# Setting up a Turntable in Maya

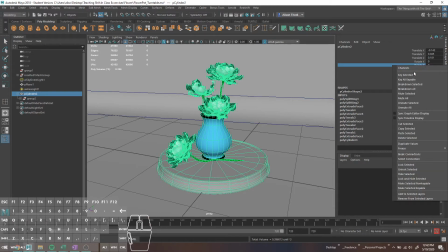[4:05]
So I'm going to go ahead and just grab the little cylinder base thing that I made, and on frame 1 I'll set a keyframe at 0, go to 720, and set another frame at
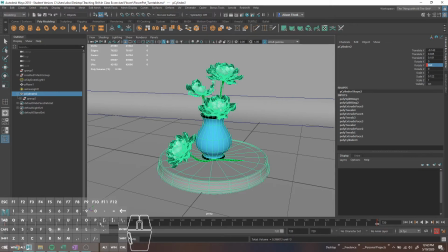[4:19]
360 degrees. So once that's done, you should be able to scrub through your timeline and see that that is rotating nicely. The other thing that you want to look out with, and actually for the purposes of demonstration, so if you're not going to do 720 frames, what I'll usually do is do
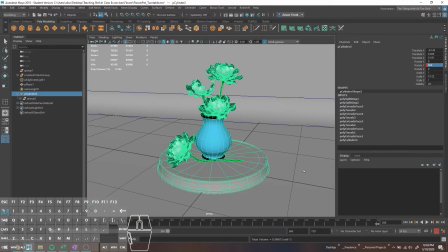[4:38]
360 frames. And that way you at least get, you know, for each frame you render, you're getting 1 degree of rotation. You can fudge it and slow it down a little bit if you need to, but it gives you a lot of information where you're just sort of rotating slowly enough that people can actually see your object, right? Like if it's spinning like this, it's really hard to see the nice detail that you worked and put into stuff.
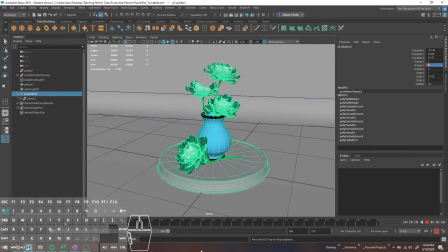[4:58]
So one thing you'll notice is like if we play through this, it's going to start slow, get faster towards the middle, and then it's going to slow down aggressively towards the end.
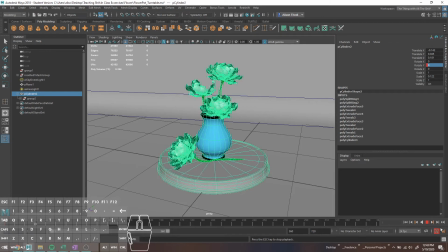[5:10]
It's like slowing down, and then it stops, and then it goes again. And that's something that you definitely want to avoid when doing turntables. What have I done? I don't think I've set a keyframe on 360 proper. I moved the keyframe wrong. So that's something you want to definitely avoid.
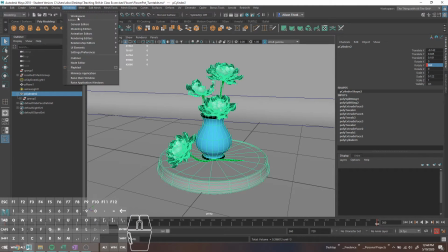[5:29]
And the easiest way to do that I've found is to go into your Windows, animation editors, and graph editor.
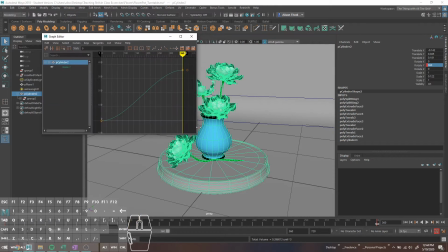[5:38]
And you don't really need to understand how the graph editor works to do this,
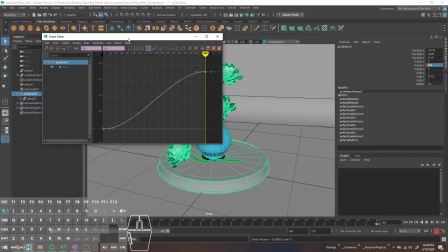[5:41]
but all you want to do is basically just marquee select over everything and hit this little button here for linearized tangents. Basically, the graph editor is just a visual representation of what your animation is doing, how things are translating through space. So instead of having that like slow sort of curve, you can see it's like slow.
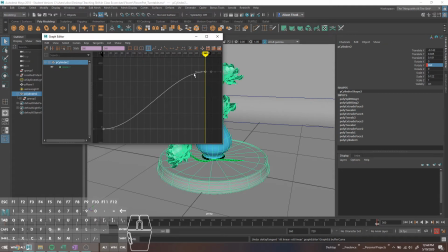[6:03]
The shallower slope is basically representing slower change. So instead of having that slow and then ramp up and then slow back down, when you linearize those tangents,
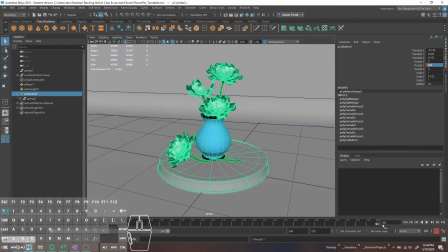[6:15]
it's going from point A to point B. So now you'll notice if we put our thing here, it doesn't really slow down, it just keeps going, and it's a much, much nicer loop when you set it up like this. So that's something that I particularly look for if you're going to set up your own turntables.
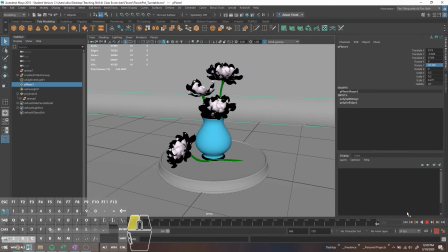[6:30]
Other than that, I mean, it's pretty much just kind of going through and rendering stuff out like you normally would. Make sure, again, that you have some kind of background. Ow!
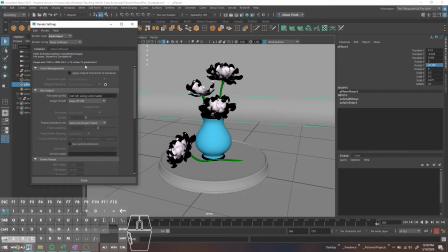[6:41]
In terms of render settings, what you would want to do is just go ahead, select your image format, something less stupid than an if. The only thing you really want to do is go through and set this to pretty much anything that doesn't say single frame.
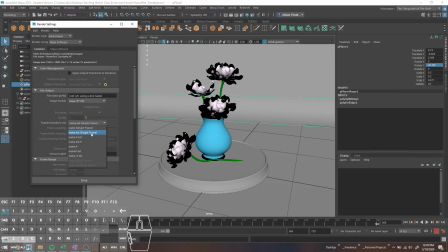[6:55]
If it's set to single frame, you're going to have to render each thing out individually, which is terrible. So this is the one I'm partial to, just name _ extension. And what you can do is rename your scene if you want, so you just do like flowers turn tab.
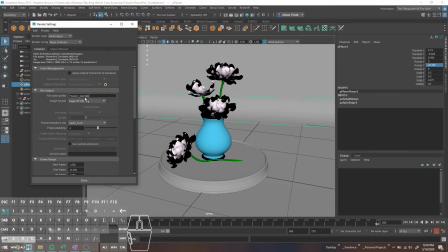[7:14]
And then it's going to basically go through and be like flowers, turn tab, and then insert whatever frame number you're rendering. So if you're on frame 30, it's going to be frame 30, etc. And it'll give you a really nice sort of ordered list of files. Once you're done, it's going to be really easy to compile later.
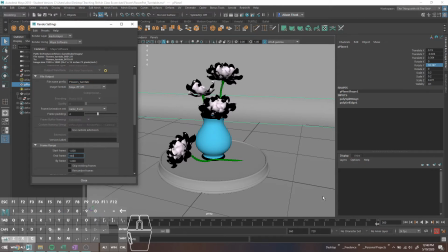[7:31]
Apart from that, you just want to go and set your start and your end frame to whatever you want them to be. The by frame is if you want to render, say, every 10th frame or something like that.
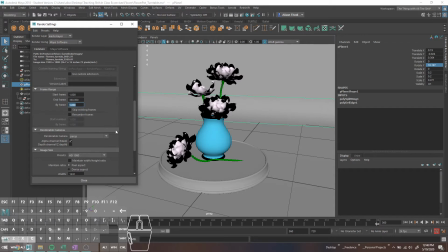[7:46]
So a lot of times I'll do this, I'll just render every 45th frame, or like you just pick a small increment and go through and render every frame. So like if you do every 30th, it's going to render frame 1, it's going to render frame 30, frame 61, etc. And this is a good way to test and just make sure that your lighting is kind of like makes sense.
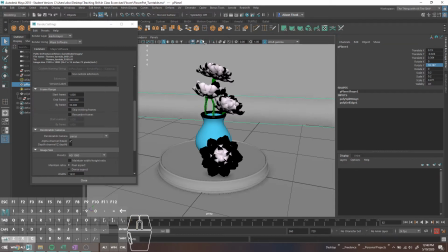[8:04]
You don't have any insane shadows showing up where you don't expect them to be, without rendering every single frame of the turntable.